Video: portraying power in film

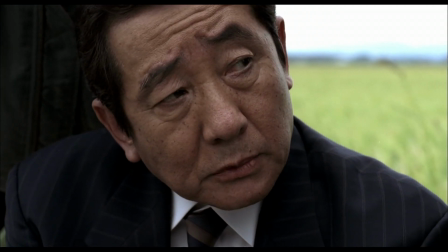Not only did the director visually show the dynamic between the two characters, he didn't even make the loser storm off.
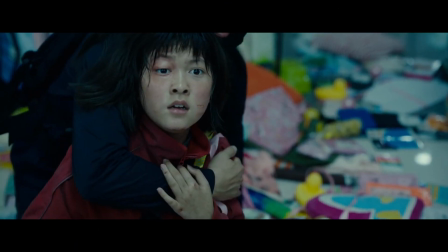This is great blocking, and one of the many reasons why Director Bong is an amazing director.
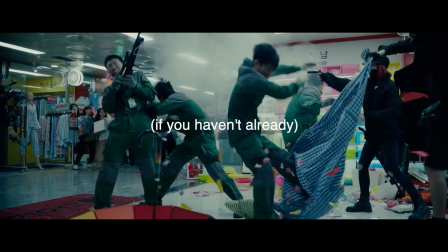Seriously, go watch his films. You won't be disappointed.
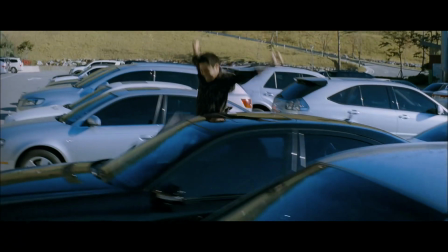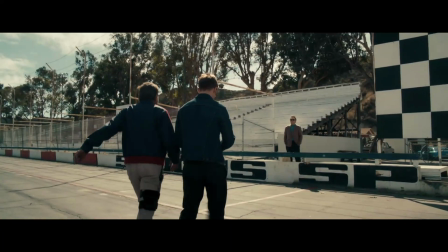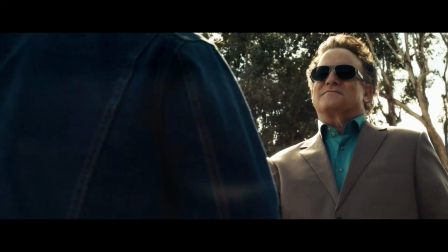So to summarize, the idea that someone is higher up in the frame or bigger is perceived as being more dominant and commanding more power, a higher class if you will.
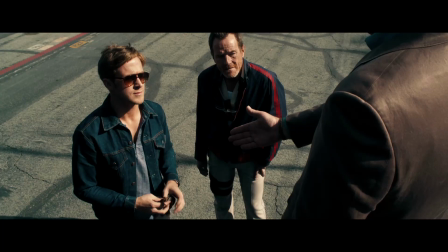Upstairs. While the less powerful character, a character of a lower class, will be portrayed the opposite way.
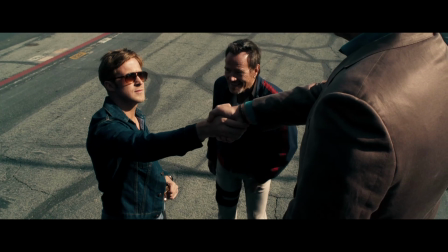Lower, smaller, downstairs. This is a simple technique.
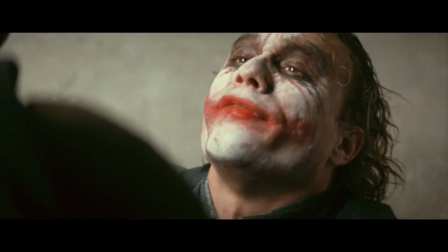I touched on a few different ways to use it in this video, but there are even more ways to show power of dominance.
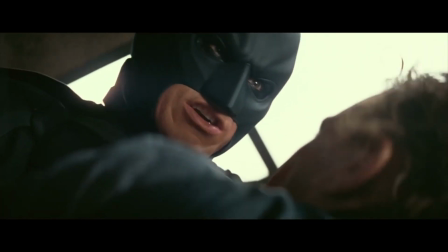For instance, you could show the power that one character has over another by having them take up the space of another character's frame,
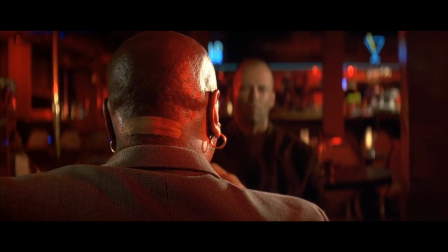exerting their power through visually invading their space, not letting them have any breathing room. As I said before, this is filmmaking 101.
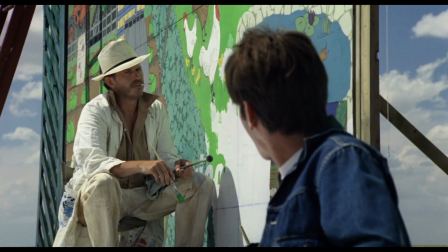Anyone can do this when making their films. You don't need to insert shots of money to convey success or power for your characters.
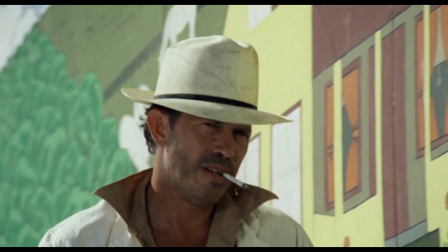All you really need is a camera and a good idea of where to put it. Upstairs, downstairs.
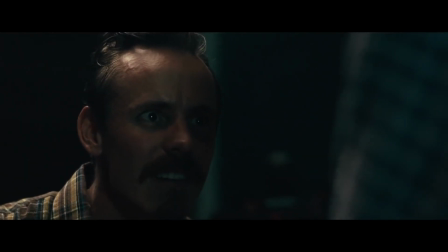So until next time, I leave you with this.
8 million Jews killed.
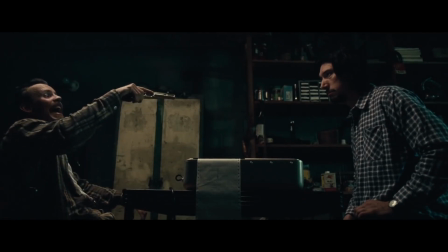Concentration camps never happened. Where's the proof?
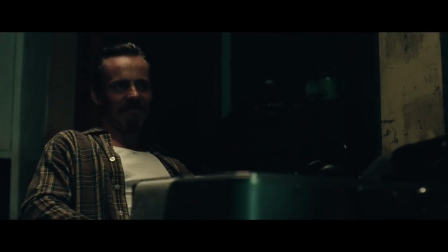Are you high? I don't get high. I drink. My name is Brandon.
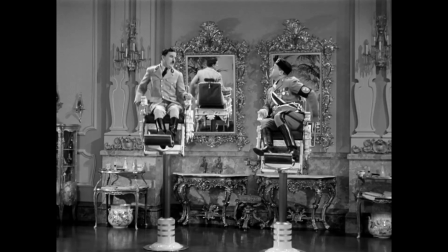Thank you for watching.
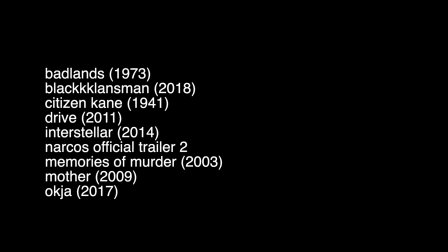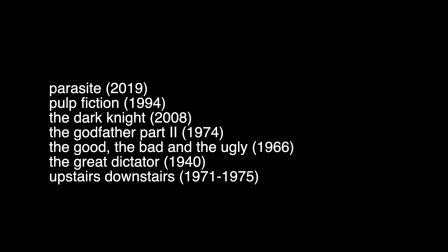Oh, and an apple box. You definitely need an apple box.